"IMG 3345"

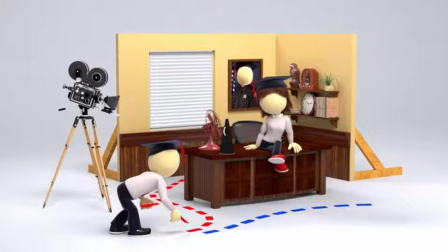[0:00]
Mise-en-scène is the physical things in a movie, such as lighting and staging, that help to portray a feeling of a character or the overall mood of the film, or the purposeful staging of a scene. This is a crucial part in creating a smooth and influential film, for what we as the audience see affects our understanding of the movie as a whole.
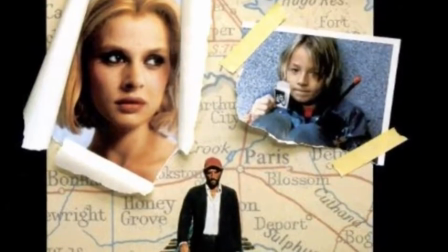[0:19]
A movie supported by effective lighting techniques and particular set design is the film Paris, Texas, released in 1984.
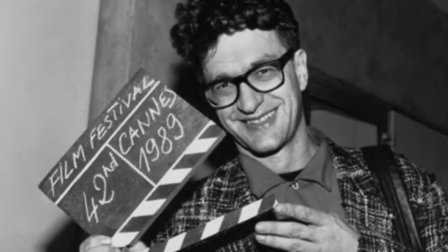[0:27]
It was directed by Wim Wenders, a German filmmaker now 72 years old.
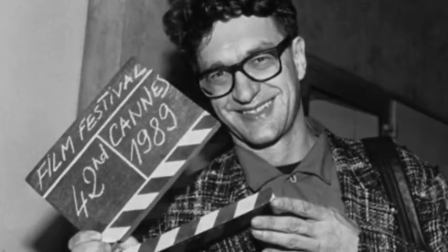[0:32]
He gained international fame with the movie Paris, Texas, which he won an award for at the Cannes Film Festival.
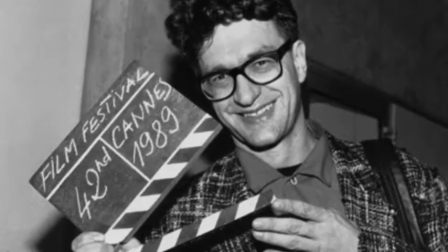[0:39]
He believed the overarching theme of the beginning period of his career was the Americanization of Germany, and Paris, Texas was said to be the end of his American phase.
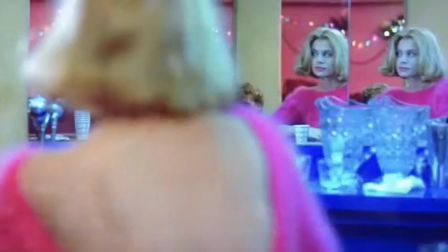[0:48]
While he was challenging the status quo for German filmmakers by making Americanized movies,
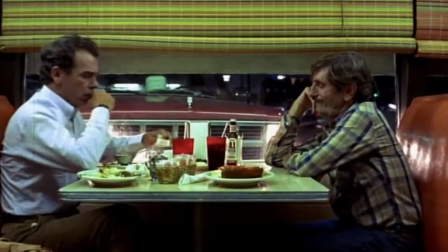[0:52]
he was also breaking boundaries of staging by including interesting scenes full of unique sets and advanced use of lighting.
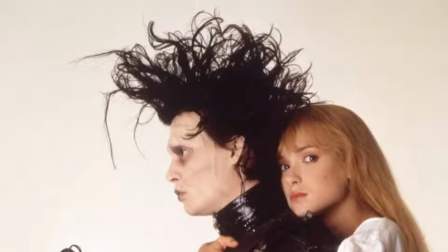[0:59]
Something I found most interesting is the film in comparison to Edward Scissorhands, directed by the unique mind of Tim Burton. These movies use very similar types of mise-en-scène, yet they have very different moods. Edward Scissorhands is somewhat comical, Tim Burton-style horror, whereas Paris,
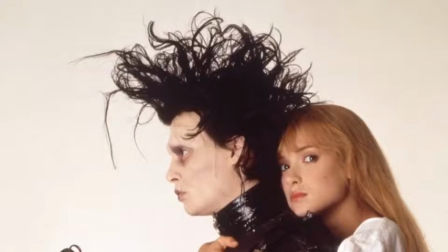[1:15]
Texas is less whimsical, following a realistic and somewhat serious story of a broken family.
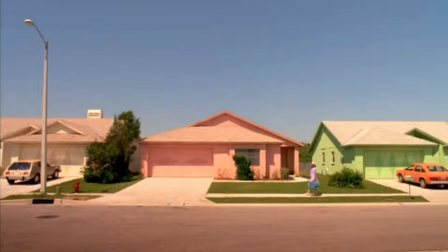[1:21]
Both films make use of the color green and red,
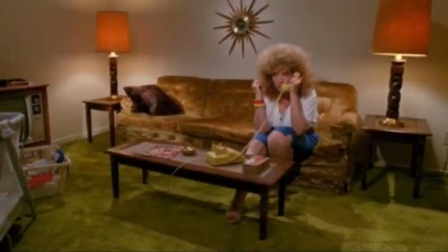[1:23]
Edward Scissorhands primarily in the set in order to establish the normal world of cookie-cutter small town lacking individuality.
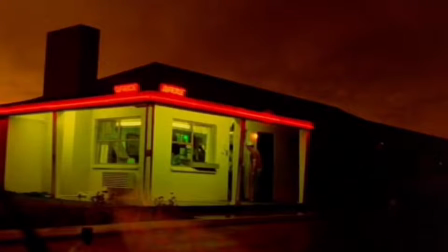[1:30]
Paris, Texas uses these colors through lighting to convey the changing mood of the film.
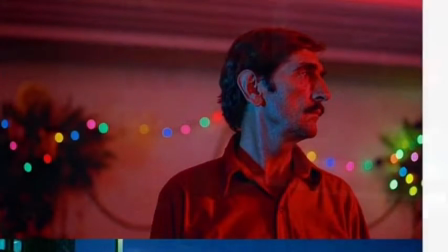[1:38]
Red during problems or investigation, and green during solutions.
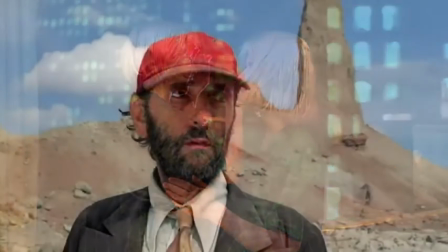[1:46]
Another quality both films share is the stylized use of lighting to make colors saturated and bright.
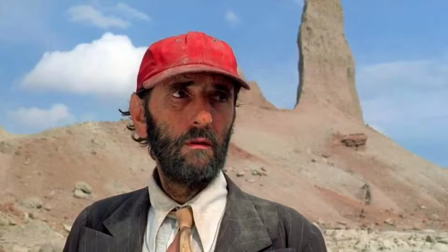[1:52]
The filters of each film look very similar, as if they could both be part of the same movie.
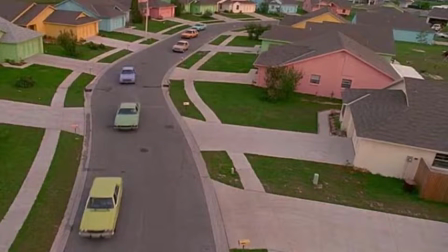[1:57]
This is an interesting common thread because the style was popular in the time period in which both of these films are set.
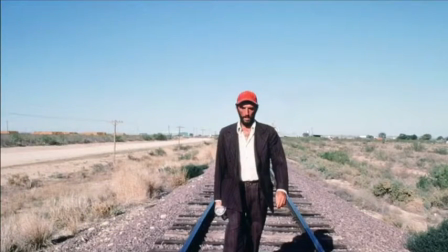[2:03]
A similar looking scene in both films is the steep angle and center point of focus shot of traveling Travis and Edward's castle.
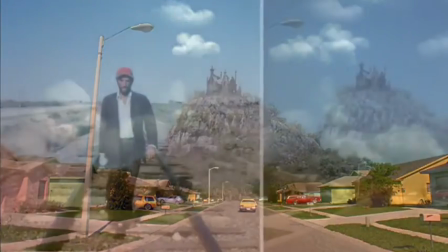[2:12]
Both scenes show a disruption and contrast to the world around them. This is meant to portray a mood of discomfort and fear of the unknown.
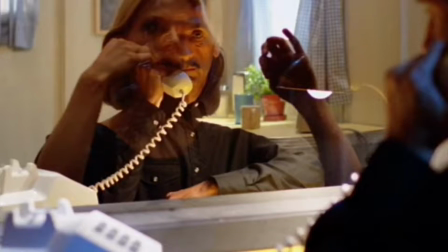[2:20]
Mise-en-scène is the way the director shows the audience a physical depiction of the mood. It comes in much variety, and after this chapter I will never look at films the same.
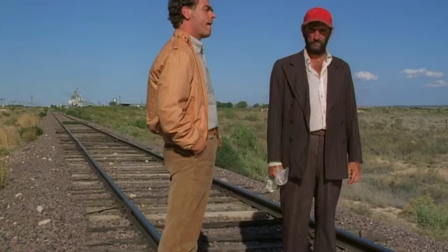[2:29]
I will look at every scene with the mindset of nothing is by accident and pay attention to the processes used by filmmakers.
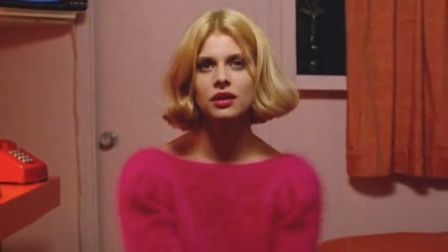[2:36]
Paris, Texas is a beautiful film full of perfected mise-en-scène techniques that help me to appreciate it that much more.